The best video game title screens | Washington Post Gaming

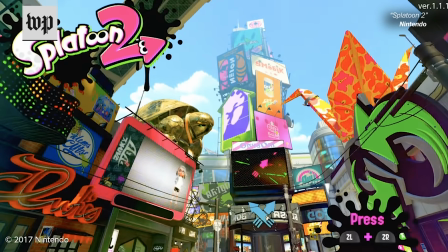(0:02)
You might not think about it this way, but video game title screens are an art form.
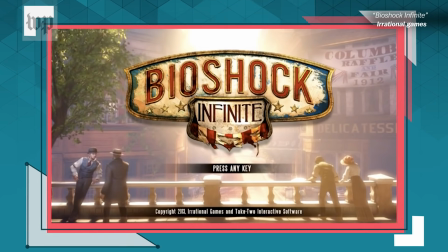(0:06)
They're the first impression of a video game experience, and some developers have taken that opportunity to an amazing level.
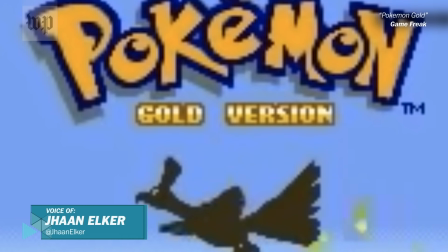(0:12)
The Washington Post's video game team, Launcher, took a look at some of gaming's greatest title screens to see what makes them work.
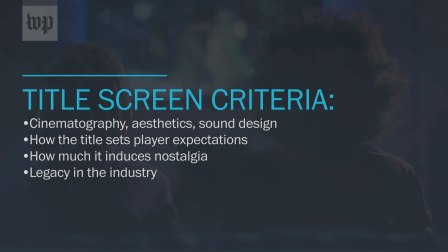(0:18)
We've taken into account multiple factors: cinematography, aesthetics, sound design, how the title screen sets player expectations, and surrounding factors, like nostalgia and gaming legacy.
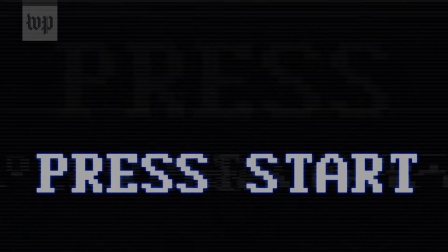(0:28)
So without further ado, here's our analysis of 12 of the best video game title screens out there.
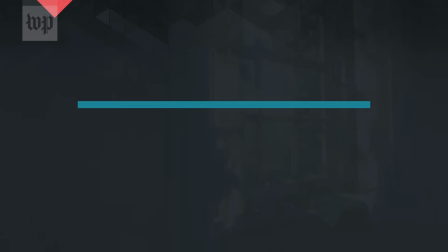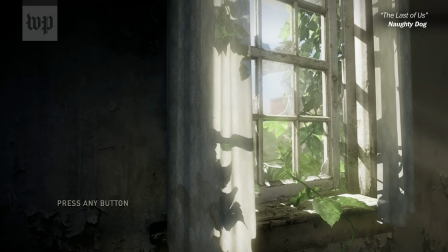(0:40)
Naughty Dog's The Last of Us series has had some great title screens, and it's due to the simplicity of them.
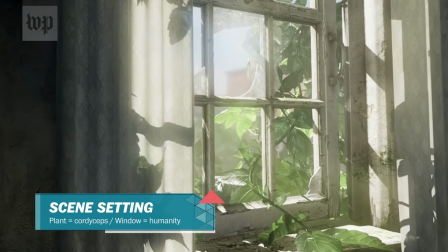(0:45)
The first games is brilliant for its subtlety in imagery. It shows nature slowly overtaking man-made products, like this plant overtaking this window.
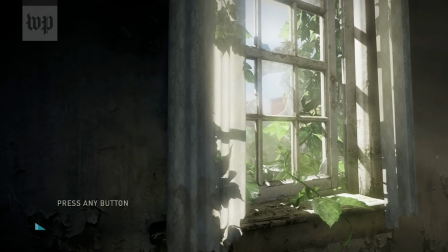(0:53)
It's a subtle nod to what the game's theme is about, while simultaneously showing the stakes.
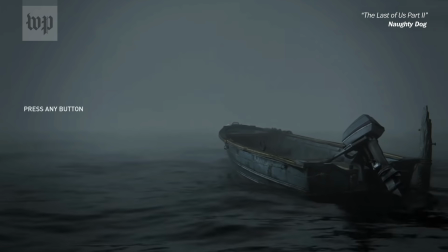(1:00)
The second game also has subtle simplicity. It may just look like a boat, but it's actually an apt metaphor for Ellie's journey.
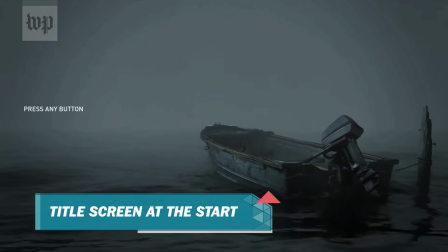(1:07)
At the beginning, Ellie's rage consumes her, making her future unclear, like the fog ahead of the boat.
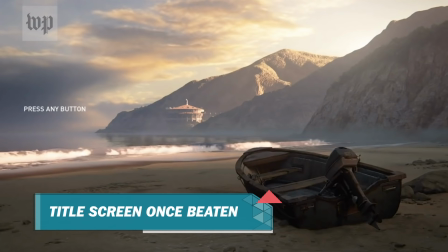(1:12)
But at the end of the game, she finds a way to move on from that rage. The boat and the title screen's imagery changes to a much clearer, more beautiful view ahead.
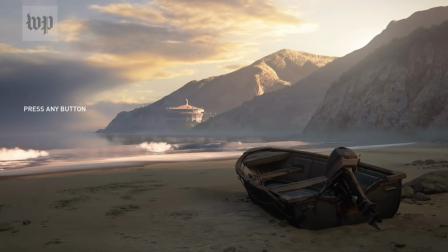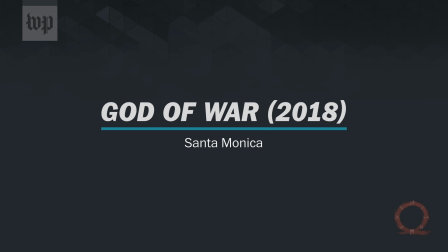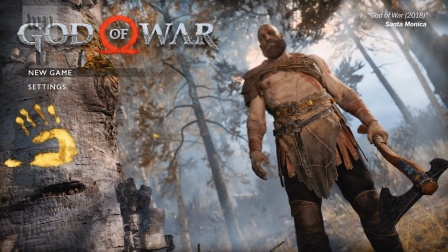(1:33)
God of War 2018 is loaded with cinematography tricks to imply what the revamped franchise is now about.
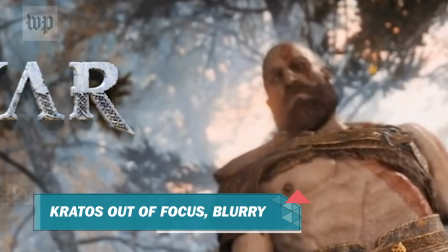(1:39)
The depth of field is shallow, and not focused on Kratos, but instead focused on the tree with a handprint.
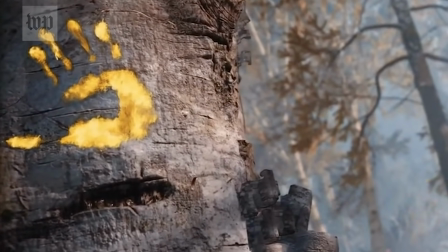(1:44)
It's a subtle way of the game saying it's not gonna just focus on what a bamf Kratos is with radical blood-splattering combos.
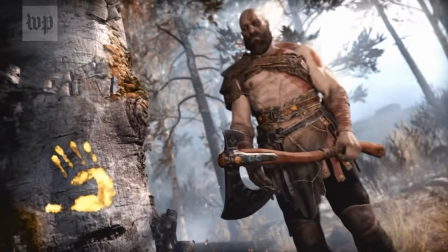(1:50)
This is also a title screen that immediately transitions into the game. You start right there and take control of Kratos as he prepares to chop down the tree.
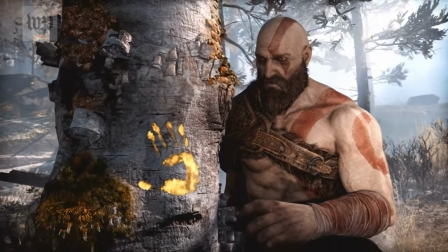(1:58)
Right away, the first actions Kratos takes once again enforces what the title screen conveyed. The game is no longer about flashy combos.
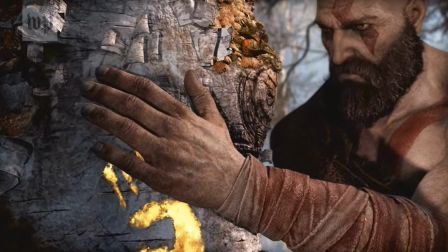(2:04)
It's more about an introspective journey of a man filled with regret.
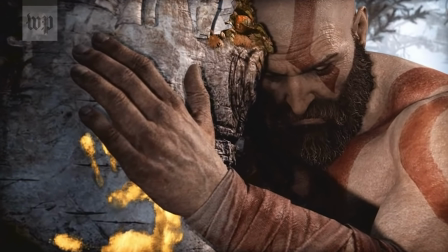(2:10)
As Kratos painfully takes a moment to reflect on the tree before brutally chopping it down.
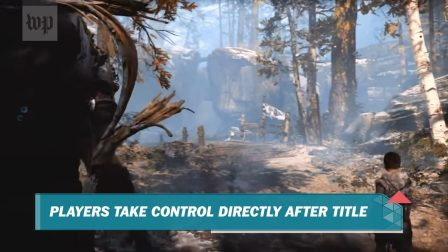(2:17) Still want me to tie it to the boat?
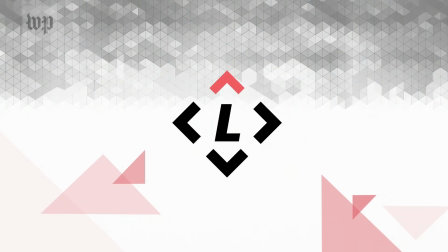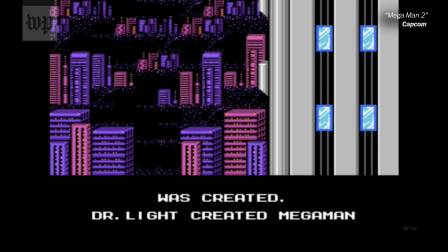(2:28)
The NES classic Mega Man 2 had big shoes to fill after the first game became a hit, but the developers were ready for the challenge.
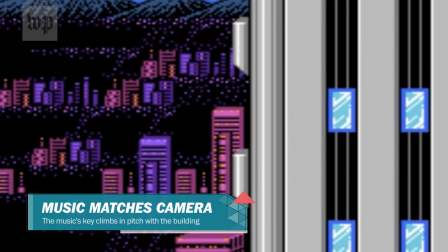(2:35)
Right from the beginning, a swooping camera shot upward seems like an intentional choice.
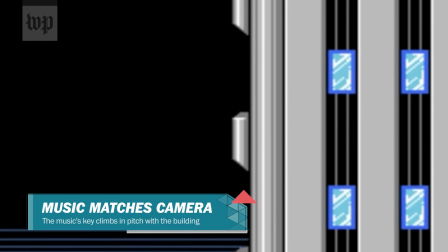(2:39)
The developers' way of using a camera motion to say, yes, the fans' expectations are rising higher and this game is rising to meet it.
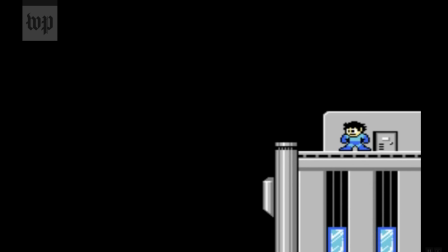(2:46)
And at the top, a triumphant Mega Man ready to go as soon as you click start.
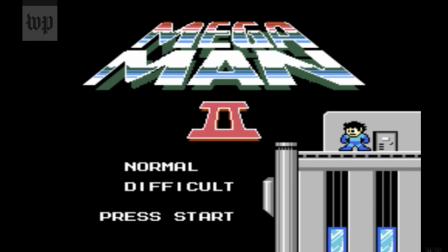(2:50)
Supplementing this title screenshot is an incredible soundtrack that pushes the limits of the NES system, the triumphant techno bop that stuck with fans for generations.
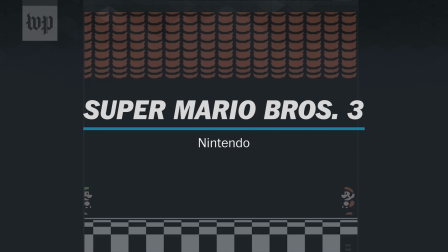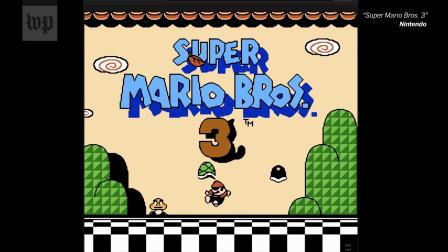(3:11)
The best title screens are the ones that can convey what a full game's experience will be right from the get-go,
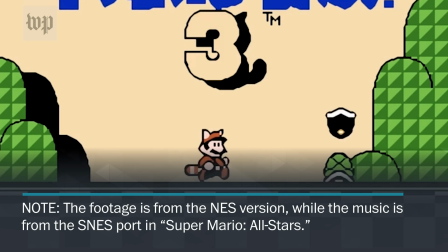(3:16)
and Nintendo is particularly good at show, don't tell game design when it comes to their Mario games.
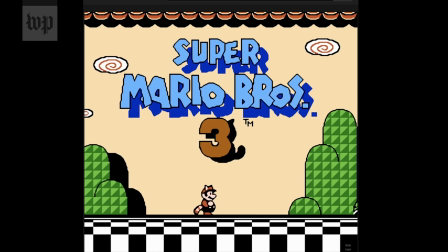(3:21)
This makes for a brilliant title screen introduction for Super Mario Bros. 3, where you actually see gameplay features before even pushing a button.
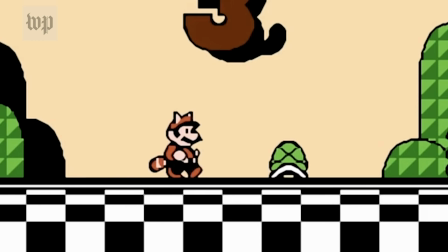(3:27)
The new Tanuki suit power-up, kicking Koopa shells, and walking behind certain background set pieces?
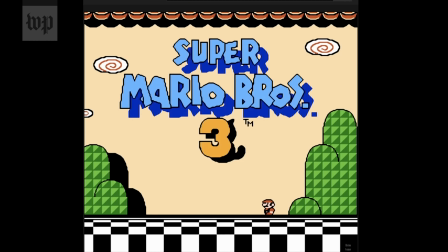(3:33)
It's a tantalizing snippet of what new experiences you can expect for this game.
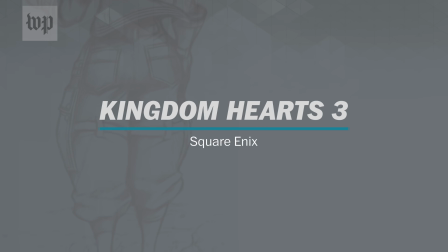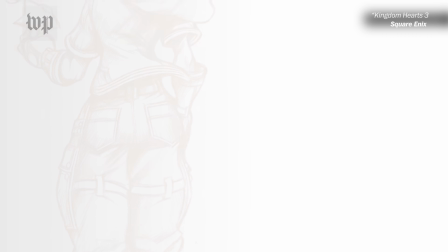(3:45)
Sometimes what makes a good title screen is less about the actual screen itself, and more about the feeling it evokes.
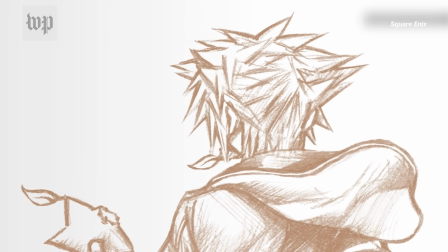(3:50)
Kingdom Hearts 3's title screen follows the same format every game in the series has,
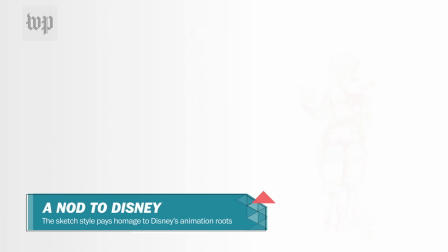(3:54)
a concept art-like drawing of the main character on a simple white background, with a new remix of the main theme,
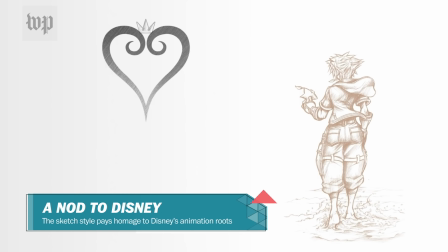(4:00)
Dearly Beloved.
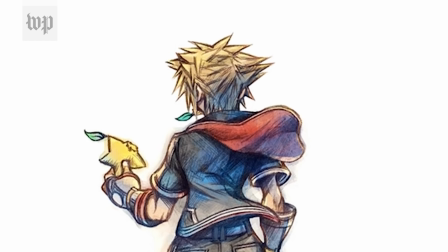(4:00)
And while there were multiple other games on other systems that came out in between, the gap between Kingdom Hearts 2 and Kingdom Hearts 3 was 13 years.